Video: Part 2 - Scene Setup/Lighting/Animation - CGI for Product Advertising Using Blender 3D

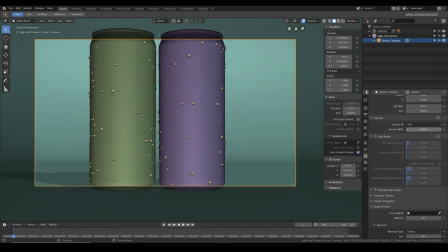(4:22)
and sensor, sorry, not the sensor,
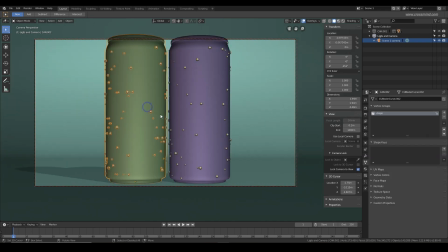(4:26)
but the focal length I'm going to set slightly higher, so that there is not much of distortion in the CAN models. Like it's a
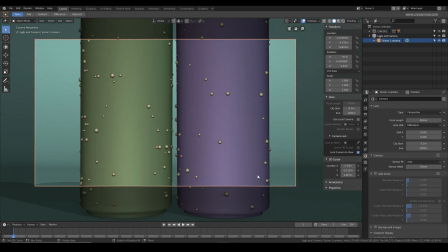(4:40)
close-up shot, and I want the lines to appear view and the lines to appear straight and not distorted.
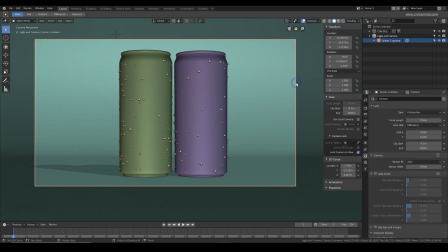(4:47)
Maybe 70 mm. I'll select the camera and let's just try 80 mm.
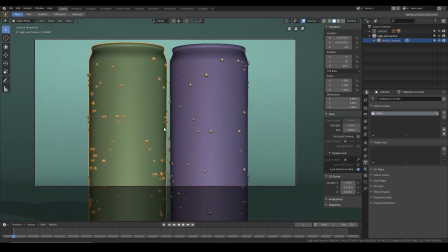(4:59)
So the lines look straight now, and I think the 80 is good. Just testing out a quick pan, and
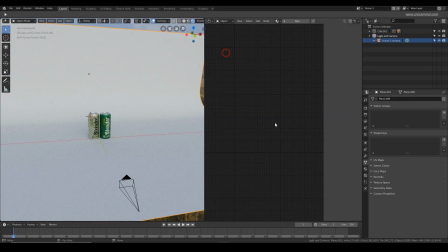(5:09)
Now we are going to create a shader for a background plane.
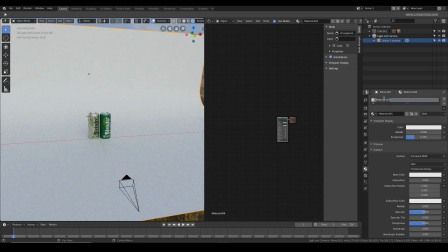(5:14)
It's a pretty basic shader with a few reflection and glossiness, like a roughness map. I'm going to name it as a BG plane, and
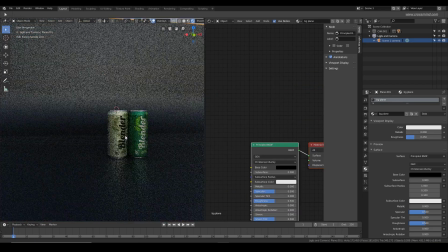(5:26)
principal shader, make it dark. It's going to have a very
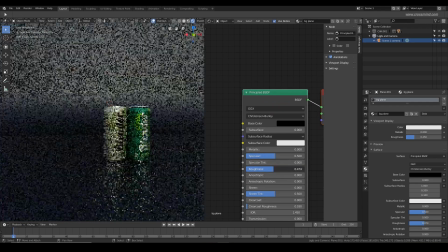(5:35)
like it's going to be reflective surface, but we are going to see some scratches and lines,
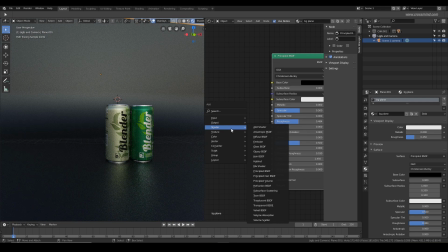(5:45)
we'll use a surface imperfection map for that. Let's just import our texture and connect it to the roughness.
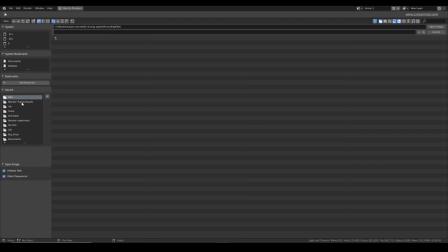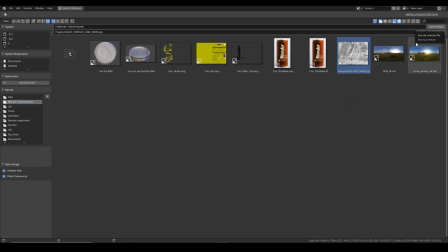(6:06)
This one, the fingerprints, I think I bought this from Polygon.
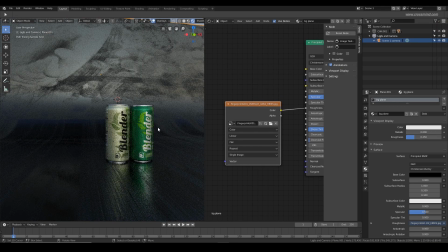(6:12)
Yeah, this one is from polygon.com. They make a pretty good textures.
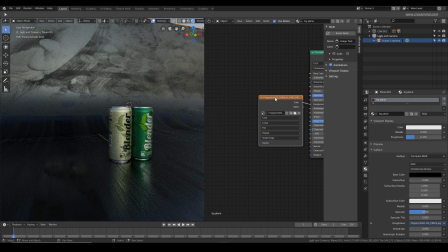Let's just press Ctrl T and bring in our mapping coordinates and make it generated.
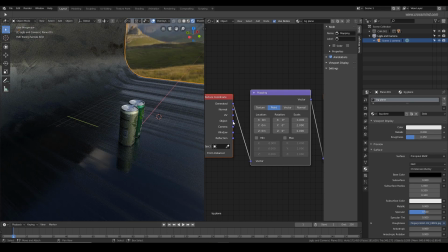(6:33)
And let's see, I think we need a UV will be just trying it out.
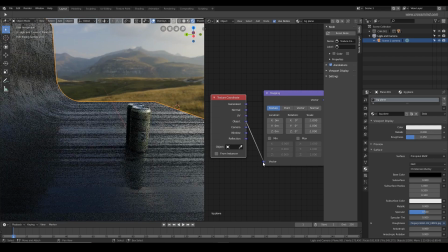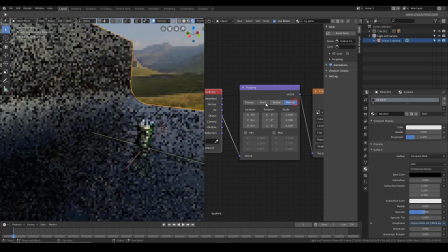(6:53)
Okay, so we are going to unwrap this one very quickly.
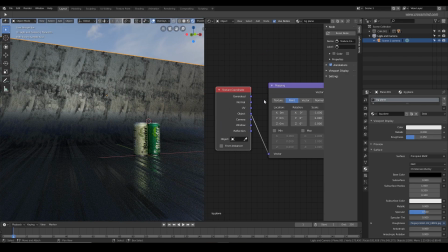(7:03)
First, let's just see the
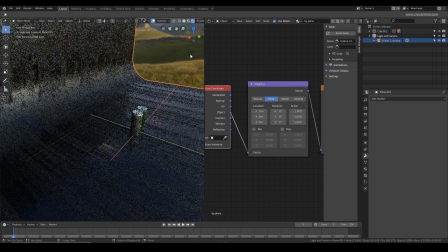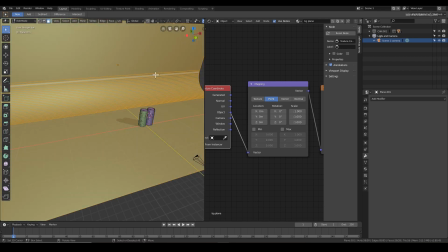(7:17)
Alright, so we are going to unwrap this one and select all the faces
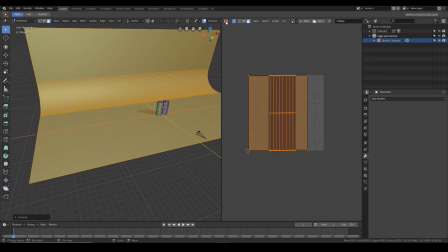(7:22)
and go to the UV editor and press U and unwrap.
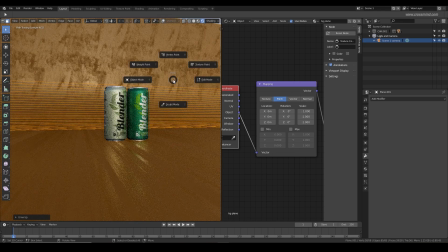(7:34)
Let's see,
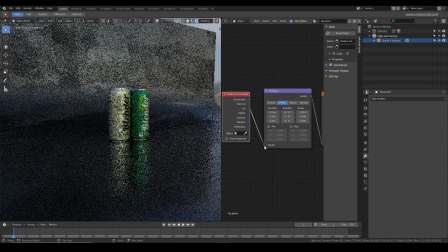(7:40)
select the UV from here.
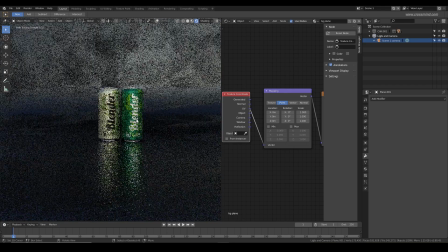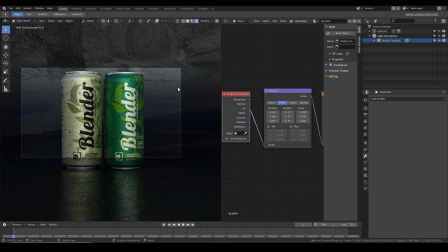(7:48)
After you select the faces, you need to press U and select unwrap,
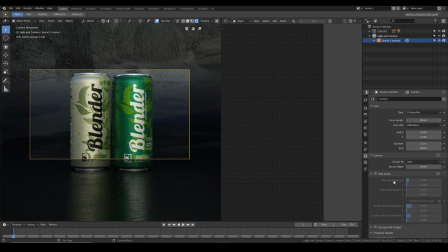(7:53)
in case I didn't mention it. So
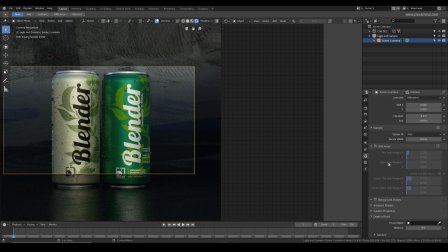(8:04)
yeah, so as you can see, there are the highlights are broken now in the background. It's instead of just a flat plane, the reflections are roughed up.
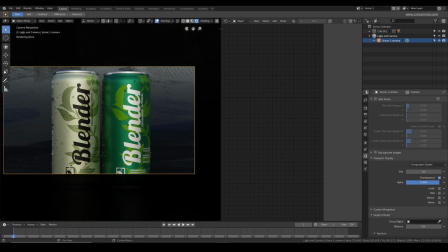(8:18)
It's
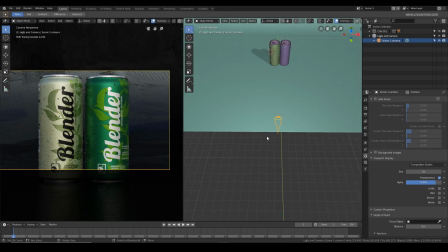(8:22)
okay, so I'm going to make the camera view,
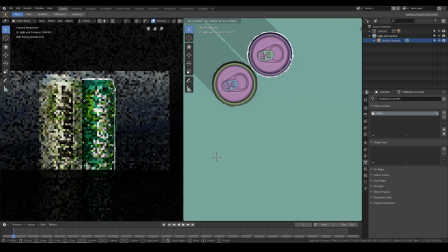(8:29)
like block in the camera view, and
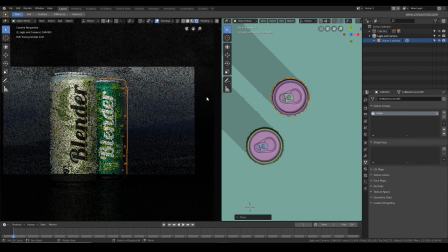(8:33)
so these cans are not going to be like in the same line.
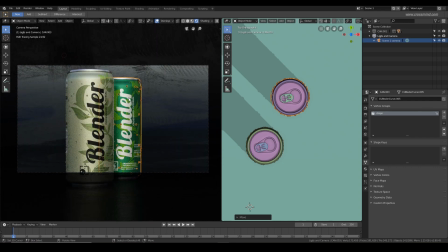(8:39)
There's going to be depth, like one first shot the silver can is going to be in the front and the green will be in the back, and there will be a splash. And in the second shot, the green one will be in the front and the silver one will be in the back.
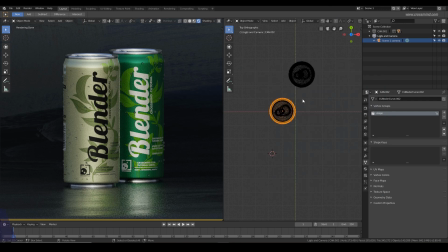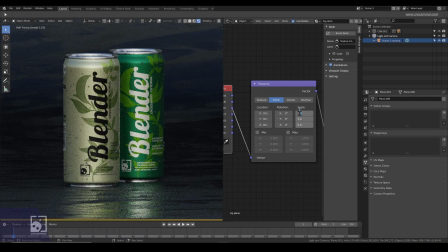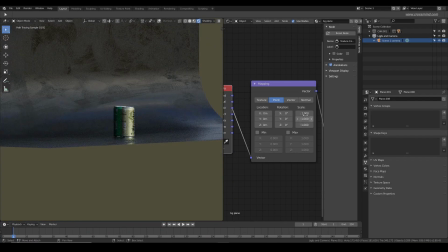(9:15)
Just playing with the tiling of the background plane texture. I don't want too many of patches, just enough,
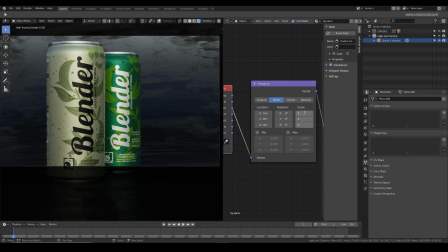(9:25)
so that now 5 is 2.5 maybe.
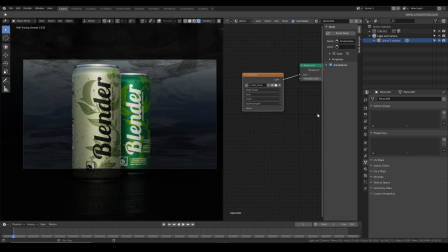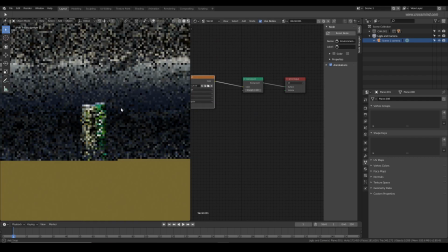(9:37)
Alright, so we are going to bring in a shader for the environment, which is volume scatter.
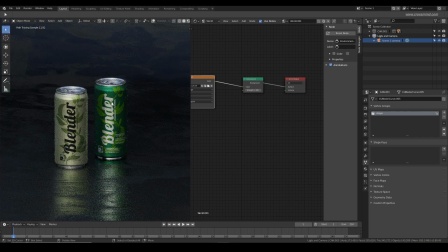(9:44)
It's going to basically fill the environment with the volume.
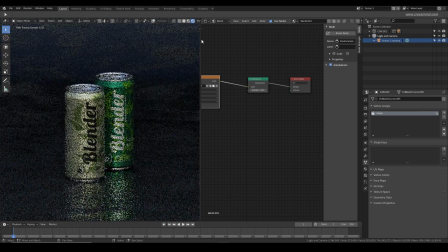(9:54)
It works pretty good because right now if you see the space, it looks empty, like there is no particle or any information in the background. The objects are there, they are receiving the good light, but it somehow lacks the atmosphere.
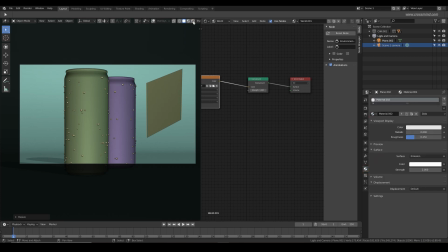(10:18)
So we'll quickly place a emission plane here and see the difference what we are talking about.
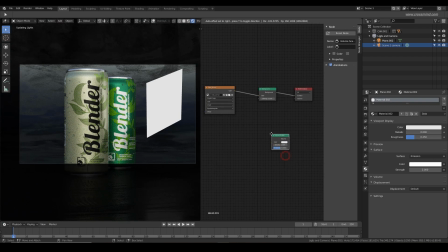(10:25)
So right now, as you can see, the environment is not really receiving the light.
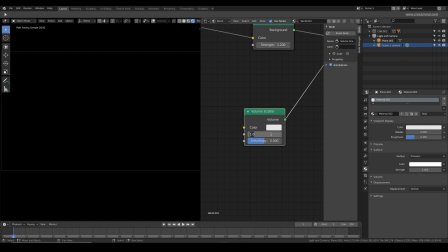(10:32)
It's like how you have a dust particles or the fog. So all that stuff in the
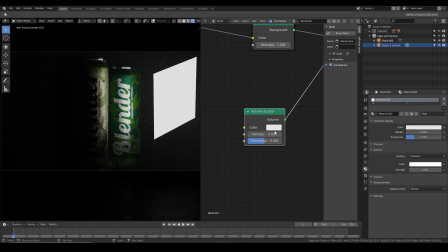(10:41)
room or in the air, it receives the lights, and the interaction is much more natural. It looks photorealistic when
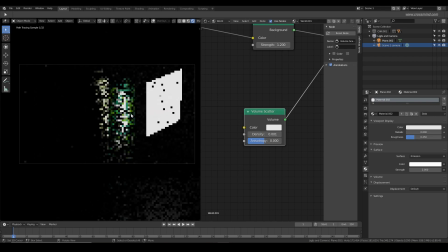(10:52)
so yeah, density, we definitely need to keep the density very low,
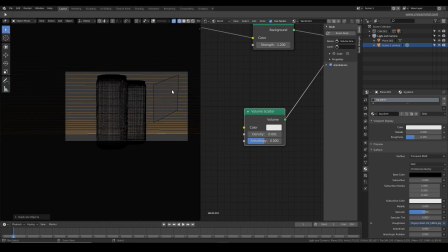(10:58)
else it's going to make the scene very dark and foggy. So I used 0.001, and
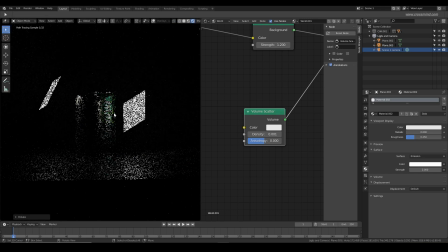(11:07)
let's just duplicate this plane and see what's going on here.
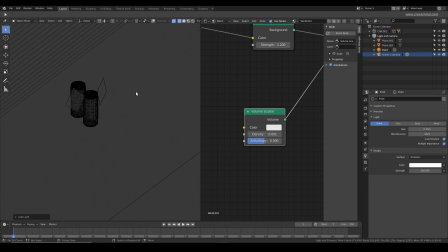(11:16)
So what it does basically is the environment, the volume scatter shader is going to receive the lights as well.
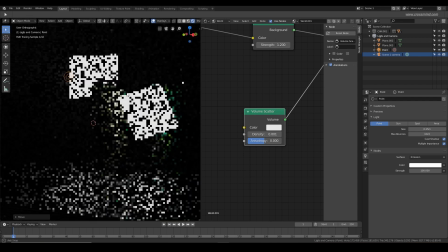(11:27)
So instead of a light like black or white,
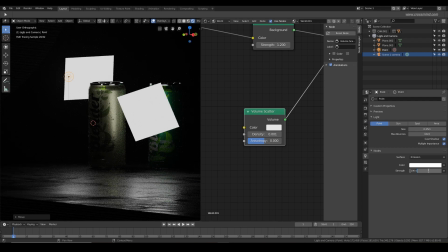(11:32)
like a negative or positive, you are going to see gradations, like the distance of,
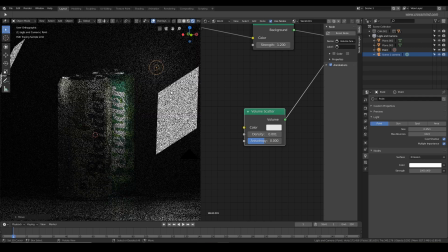(11:38)
as you can see here, the lights are going to create halo around him.
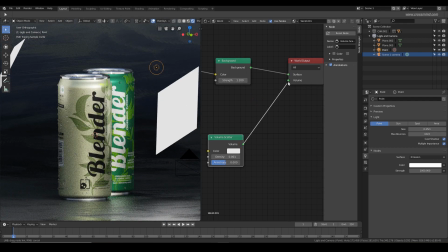(11:45)
Like without the volume scatter, there is no interaction between the light and atmosphere.
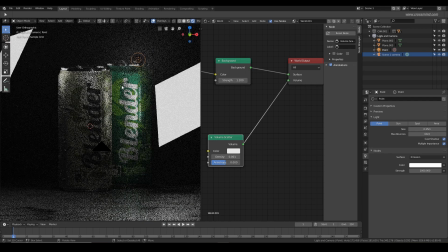(11:54)
I use this because all the specular and lights, and it looks photorealistic. It brings like much more realism to the image.
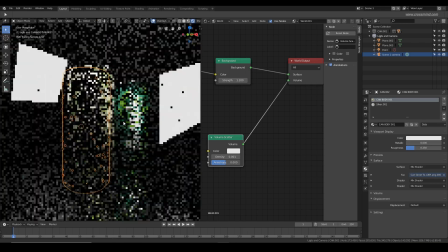(12:09)
Okay, so the HDR we are using in the environment is no longer affecting our scene because of this volume scatter.
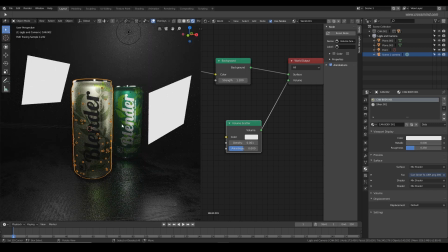(12:15)
The density is not letting the HDR light pass through it.
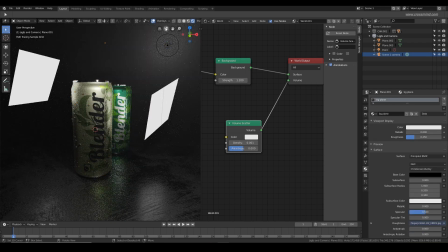(12:21)
So the only lights which are closer to the object like are going to affect the scene,
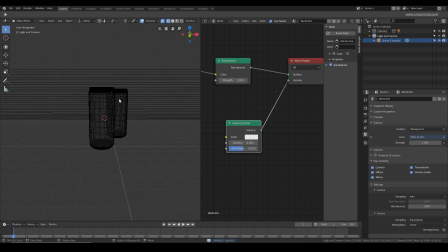(12:27)
but not the HDR unless you make it very high intensity.